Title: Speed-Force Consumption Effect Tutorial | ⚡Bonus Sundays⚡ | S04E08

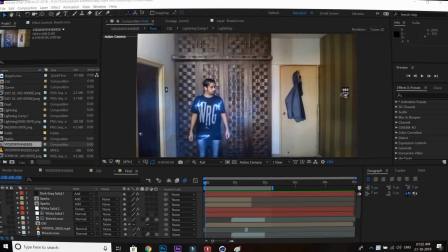(16:34)
Okay, let's go inside the real comp of this effect and let me show you what happens really right now.
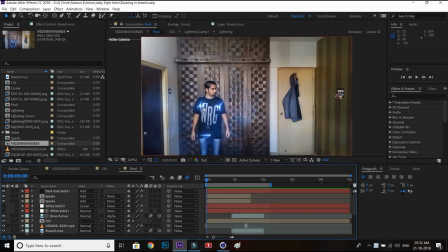(16:41)
So as you can see, a simple sparks of the zoom and the eyes blacked out. The sparks are from Filmlearning's Strike Back zoom, and the breach is from Production Crate's free download footagecrate.com, where you can make your login with your Google ID and download these packs.
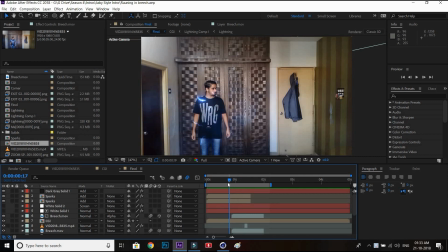(17:00)
So I'm really grateful to them that I can download this HD quality, and you can also become a pro member and download more of these effects. So let's talk about this effect right now. So the breach opens, our character is standing there, and then becomes a blur,
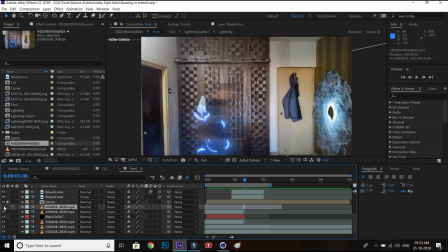(17:19)
and then something is happening right now here which is not visible because I played a trick. But if I show you what I did, it's just that there's a one still layer which is being blurred to make
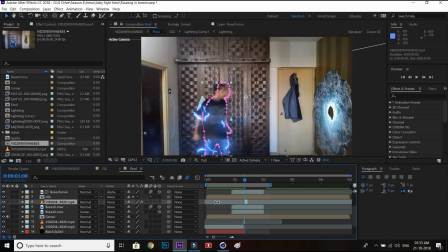(17:36)
an illusion that our character is moving so fast that he is a blur and standing still. And then in the next frame, very next frame, he is completely a blur, not standing there still.
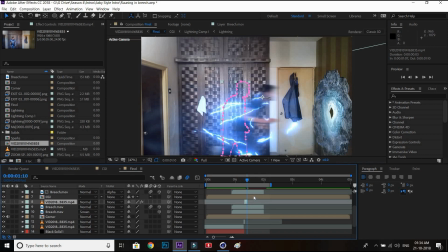(17:51)
You can still see. And then the next layer is,
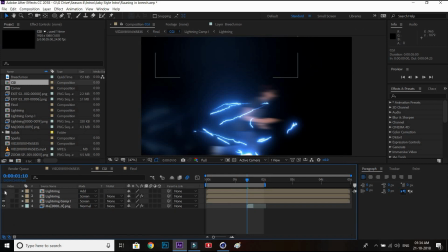(17:58)
drumroll, a 3D stun double taking our place, which was a really good experiment for me to test out.
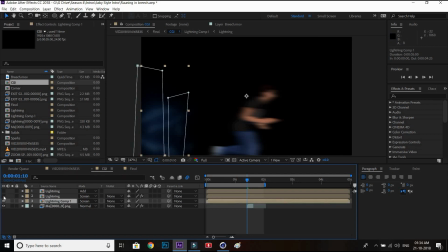(18:08)
And if it's not making any sense to you right now, it will in a second. Let me just turn off all these things which the lightning and the reflection which I did also for this scene to better sell the effect that he is really running in this room.
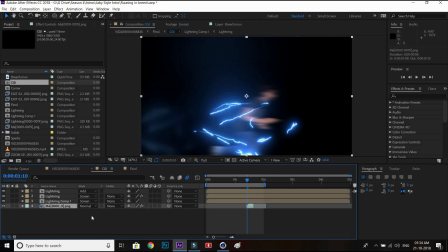(18:25)
You should do that too, it better sells. Now let me just turn off the directional blur I put to make it look more, and I match the lightning in a way I'm going to show.
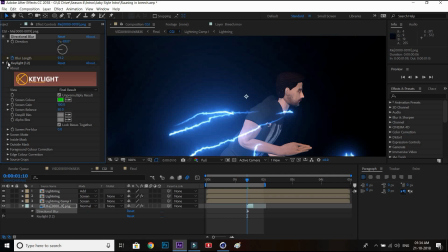(18:39)
So as you can see right now, without the blur, it's my CGI stun double.
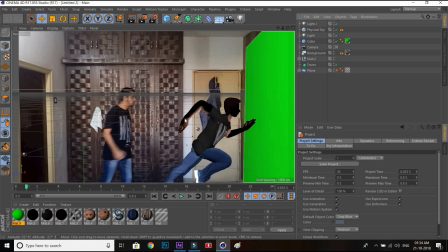(18:43)
So you have to watch the CGI stun double tutorial, a 4-part series where I can show you. And then this is Cinema 4D, where I put the one still frame in a background so I can match everything, and just made the textures of the t-shirts and the pant and the shoes I'm wearing.
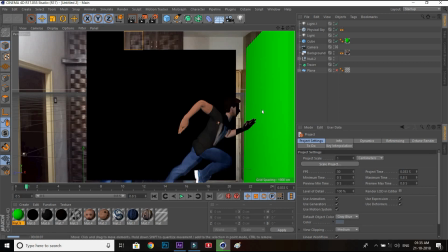(19:03)
And then when it renders, you can see it's completely rendering,
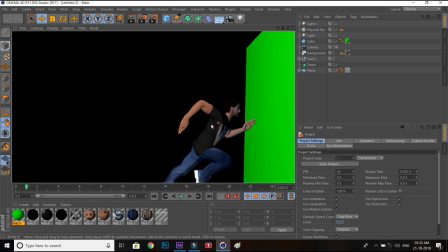(19:08)
and the green block is there because I wanted to make it go inside the breach, so it has to go inside somewhere.
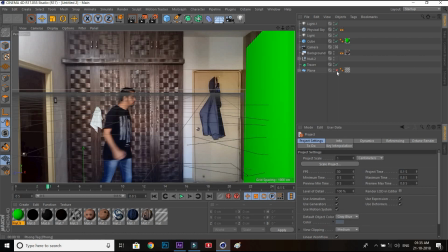(19:17)
But you can use this simple technique also with your model with Mixamo running animations,
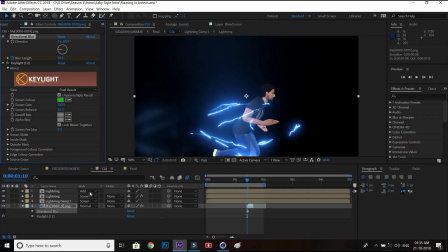(19:25)
or just your actor to run like this, like for 3 frames only standing in these poses, and then putting the directional blur, because as you can see, whatever I used the 3D stun double,
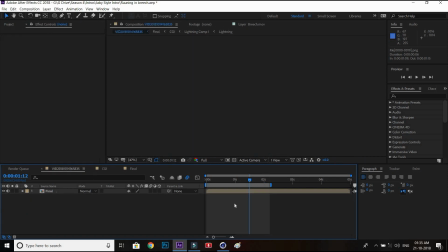(19:41)
where I could have just made short those frames and then put the directional blur, it would have worked.
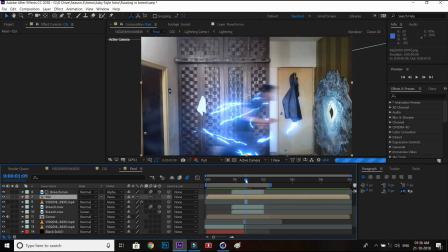(19:47)
But at the time I wanted to try this transition, and it looks really great. but you can use this same technique in your video.
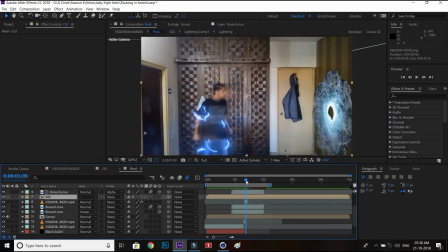(19:57)
And then one more thing I did was that
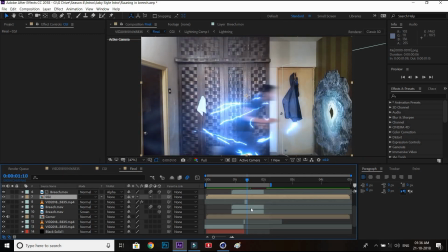(20:02)
at the end, when it goes inside the breach, I just duplicated the breach and put some blur behind, and then put it behind, so it gives a little bit
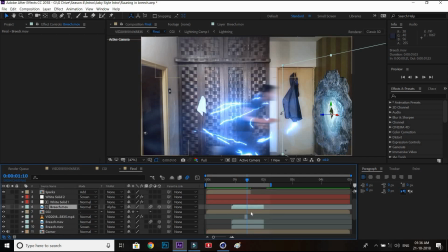(20:16)
glowing, which is a little bit noticeable because it's a little bit transparent. So now it's not.